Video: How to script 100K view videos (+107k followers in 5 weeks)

Most creators want to go viral, but they just don't know how. So today I'm going to show you exactly how I script and create 100,000 view reels consistently.
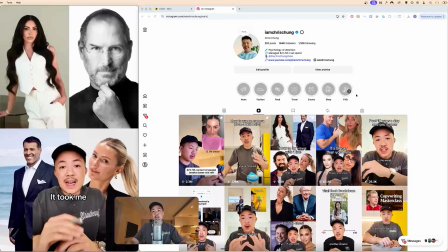If you don't know me, my name is Chris. I grew 100,000 followers in 5 weeks. And with this format that I'm currently doing, I regularly pass 100,000 views.
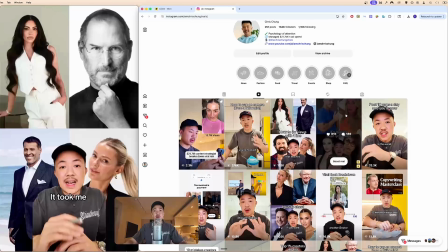You can see this one right here, 133,000 views. The one I posted just 12 hours ago already has 62,000 views.
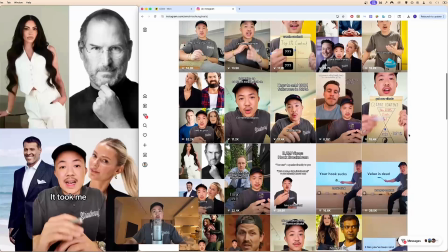Another 102,000 views right here. And then the one I'm breaking down for you today is this one right here with 98, so basically 100,000 views.
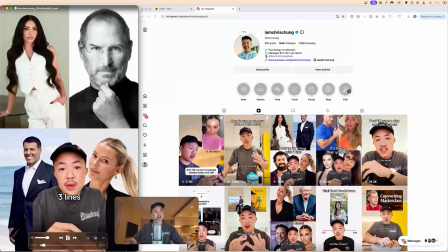So before I do that, I'm just gonna play it for you real quick so you can watch.
It took me 7 months to learn 3 lines that forces people into a trance, but you can't do it every single time, otherwise it won't work.
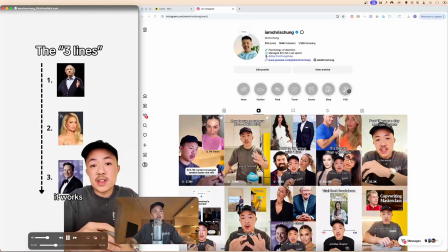The 4 times I did it added over 10,000 followers. So the reason it works this well is because it has to be said back to back, but most people only say the first.
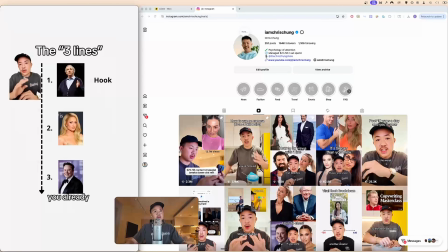So the first line, as you already figured, is the hook. You already know this, so I'm just gonna skip it and get right to the good stuff.
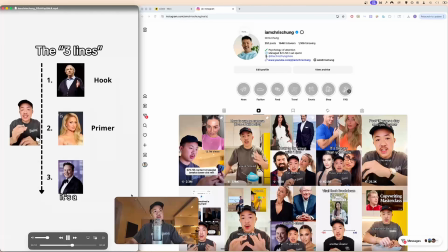But right after the hook, you need to say a primer. It's a short line that instantly doubles your viewer's curiosity.
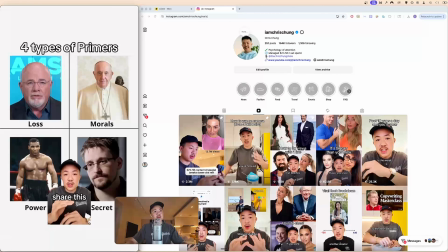An example is, I was told not to share this, so please don't abuse this. But the third line is the key.
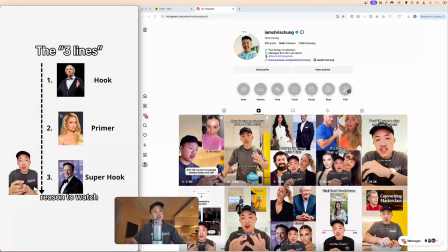It's the super hook, and it needs to give the viewer a reason to watch. If you want a real example of all 3 lines, just rewatch this video.
So that is the video. What I'm gonna do now is to break down for you line by line exactly how I scripted and designed it to get 100,000 views.
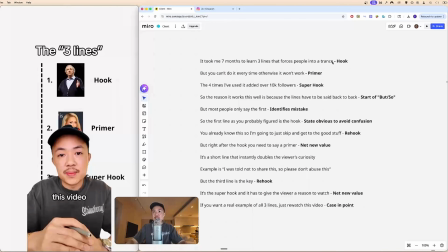The first thing I want you to know is the end of each line. If you connect the end of each line together with a line, you'll see that it draws this jagged line. Medium line, medium, shorter, long, shorter, medium, long, medium, medium.
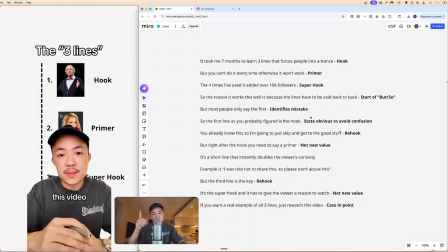And that is how I design pace and rhythm. If the end of your script, like if you connect the end lines and it draws a straight line, kind of how like the start of each line right here, that is how you're gonna sound flat. So even if you don't have rhythm, make sure your script draws a jagged line.
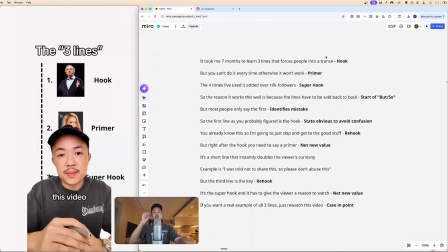That's the first thing to know. Second thing, let's get right into the hook. The purpose of the hook is only to create curiosity. Once we have curiosity, the viewer will stop. Without it, it doesn't matter what type of hook it is, they will go. The purpose of the hook is only to create curiosity. So how can we do that?
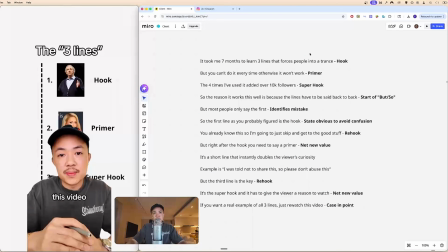We use specificity. So you can see right here, I say it took me 7 months. That is key. I could easily have said, recently I learned. Recently I learned is so, but 7 months, it took me 7 months.
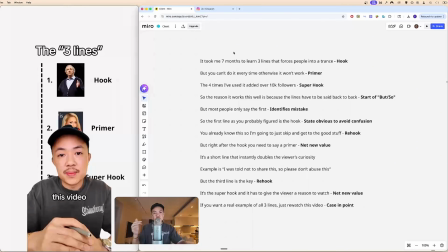That's specific. And it just makes for a much better story. It took me 7 months to learn 3 lines. So 3 lines, I'm saying that it is simple, right? Something that you instantly subconsciously like, okay, 3 lines is something that you can handle as well. And that's what I'm trying to convey. It's like 7 months, 3 lines, it's simple.
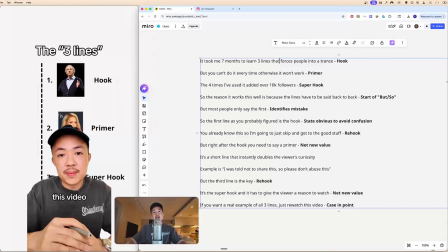That forces people into a trance. That is the key word. I could have used any other word, but I chose the word force. Because what I'm trying to create in your head, your thought is like, you can do that? You can force people into a trance? Now you're curious, right? You're thinking, how is this possible? Can I do this? What are those 3 lines? Can I use it on my friends? Can I use it on people that I know? You have to understand the viewer that is scrolling, they're not there to learn. They're just scrolling to be entertained. So when you capture their attention right there and then with like a line like that, it just stops their scroll. So they're like, okay, now I'm invested. And the purpose of each line is only ever to get the viewer to the next.
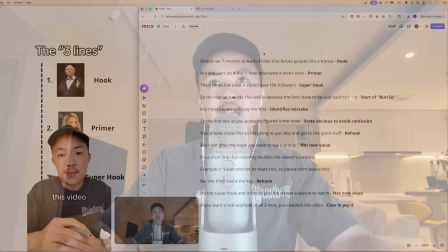People always make this amateur mistake of saying like,
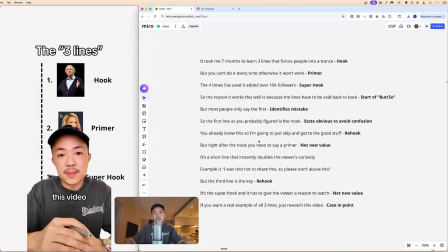you say a hook and then they jump to a line that should be way further down in the script, but they should have only focus on getting the viewer to the second line. If you just focus on getting the viewer to the second line, if you do that effectively, they'll be at the end of your video. So you can see right here, that's my hook. It forces people in their trance. Now you're hooked.
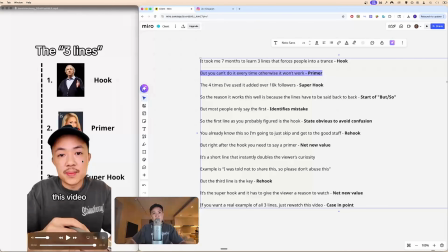Second line right here is the primer. And that's basically what I talked about in this video, right? I say, but you can't do it every time. Otherwise it won't work. Now that doubles your curiosity, right? It's like when your friends tell you that, hey, I need to tell you a secret, but promise me you won't tell anyone. You're like, ooh, now it's juicy. Now I'm locked in. What do you have to share, right? So that's exactly what I'm trying to create.
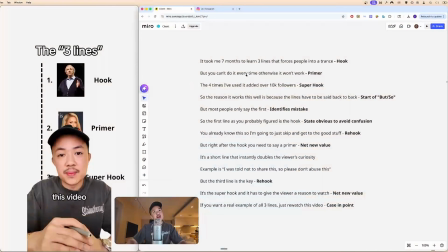You can see, but you can't do it every time. Otherwise it won't work.
It also makes it more realistic because it's like, the most powerful stuff, you can't use it every single time. Even with like in games, when you're playing a game and like there's a superpower, they force you to wait, right? There's like a cooldown period. You can't just keep smashing the superpower button and getting the same results. Otherwise the game isn't fun, right?
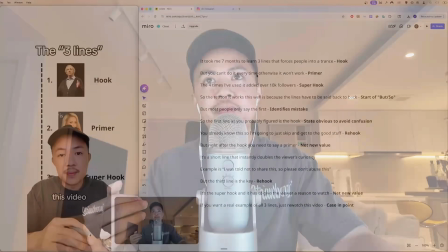So to make it more realistic, I say you can't do it every time.
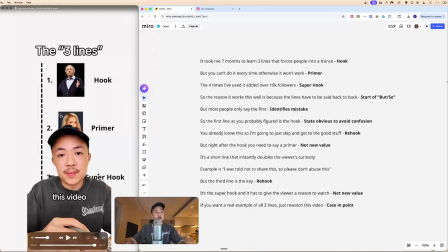Otherwise it won't work. And then I go into the super hook, which is the purpose of the super hook is to give the viewer a reason. You're watching 10 million videos on your reels, especially if it's educational based. As creators, we need to give the viewer a reason to watch. That's why a super hook is all you always want to use one as your second or third line. If you're not using a primer, then you want to use a super hook right off the bat to give the viewer a reason to watch. So I'll show you exactly what I said and also visually what it did.
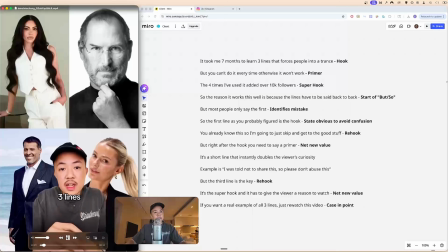So let me just play the hook again for you again.
It took me 7 months to learn 3 lines that forces people into a trance, but you can't do it every single time, otherwise it won't work.
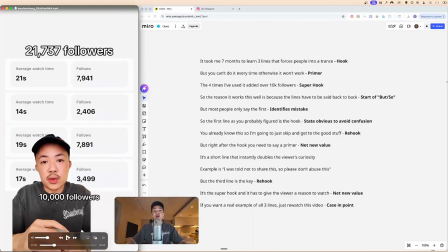The 4 times I did it added over 10,000 followers.
Okay, so you see I say added over 10,000 followers. Not only did I say that, but I also show you the visual proof behind me, saying like, hey, there's actually, not only is actually 10,000 followers, I probably messed it up there. I didn't do the math yet. I actually added 21,000 followers when I did all of these together.
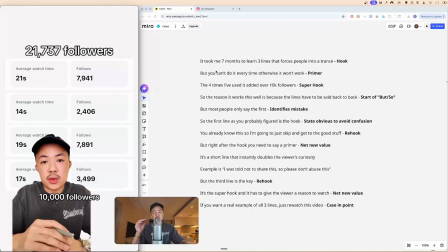So now you're fully locked in. You're committed. You know that. I've hooked you in. I've doubled your curiosity. And I've given you proof as to like why you should listen to me. And then I go right into my first transition, which is the context window. And I love to use but and so. If you watch what's it called, South Park, that is how they script all of their videos. They use but and so as transitions because it creates tension. If I say this morning I woke up and then I made coffee and then I went to work and then I had lunch, that sounds boring. It just sounds like a list. But if I said this morning I woke up, so I went downstairs to make coffee, but I actually ran out of coffee, so I had to run downstairs to buy some. But then the shop said that they were flooding, so they couldn't give me any coffee. So then I have to go to the street across. You see how this increases tension? It's like I take you one side and then I throw you to the other side and increases tension. And that's what we're trying to create here.
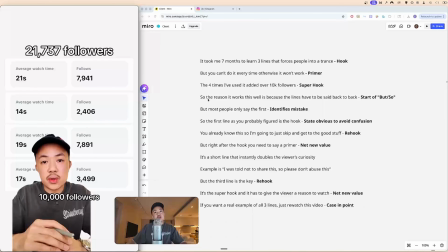And so if you go back and you can see, I say, so the reason it works as well is because the lines have to be said back to back.
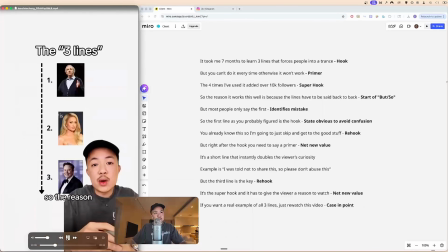I give context, right?
I'll play it for you. So the reason it works this well is because it has to be said back to back.
So context, and then I shift you to the other side.
But most people only say the first.
So Okay, but most people only say the first. I'm also identifying a mistake, which is like most people.
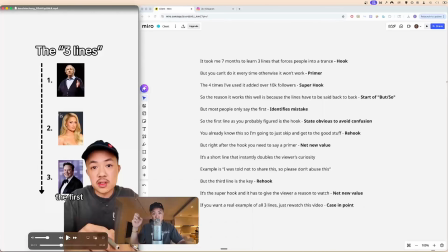So the viewer would also be looped in as the most people. Only say the first. So it's like a mistake. I identify it, and then I go to the next line. You can see so, but, and then I go with another so again.
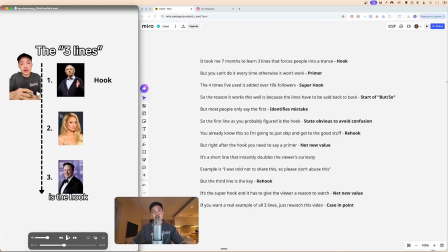the first line, as you already figured, is the hook.
So an MIT lecturer, why I say that is like, I state the obvious to avoid confusion. An MIT lecturer found that as humans, we often confuse similar ideas with one another. So the easiest way to mitigate that confusion is just to state it and say that like, oh, you might think it's this, but it's actually not that. Which is why I state the first time it's like, you probably figured is the hook.
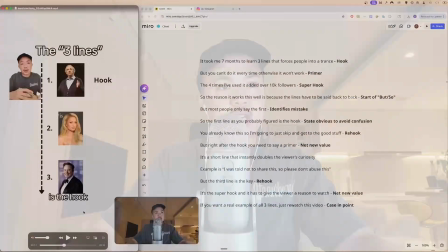And then I go right into the second line right here.
You already know this, so I'm just gonna skip it and get right to the good stuff.
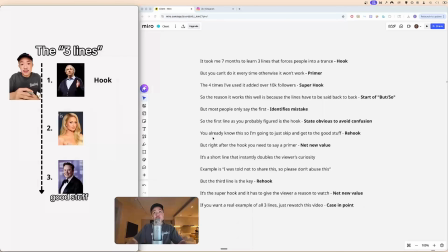Okay, so that's like a rehook, right? You already know this, so I'm gonna skip it and get right to the good stuff. Because most creators in this content space will tell you that you have to use a hook, you have to use this hook, you have to use that hook. But everyone talks about hook, right? Which is why I'm stating like, you already know this, I'm gonna skip it and get right to the good stuff.
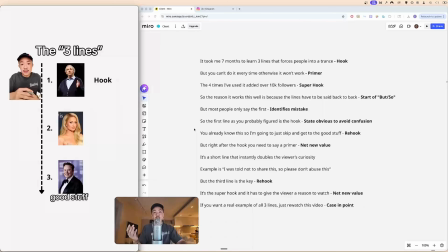It's like, I'm skipping the hook. Every content creator always like talking about like the hook is the main thing for them. But it's like, I'm saying like the hook is not even the main thing. It's like, let me give you the real sauce. Let me get you the good stuff.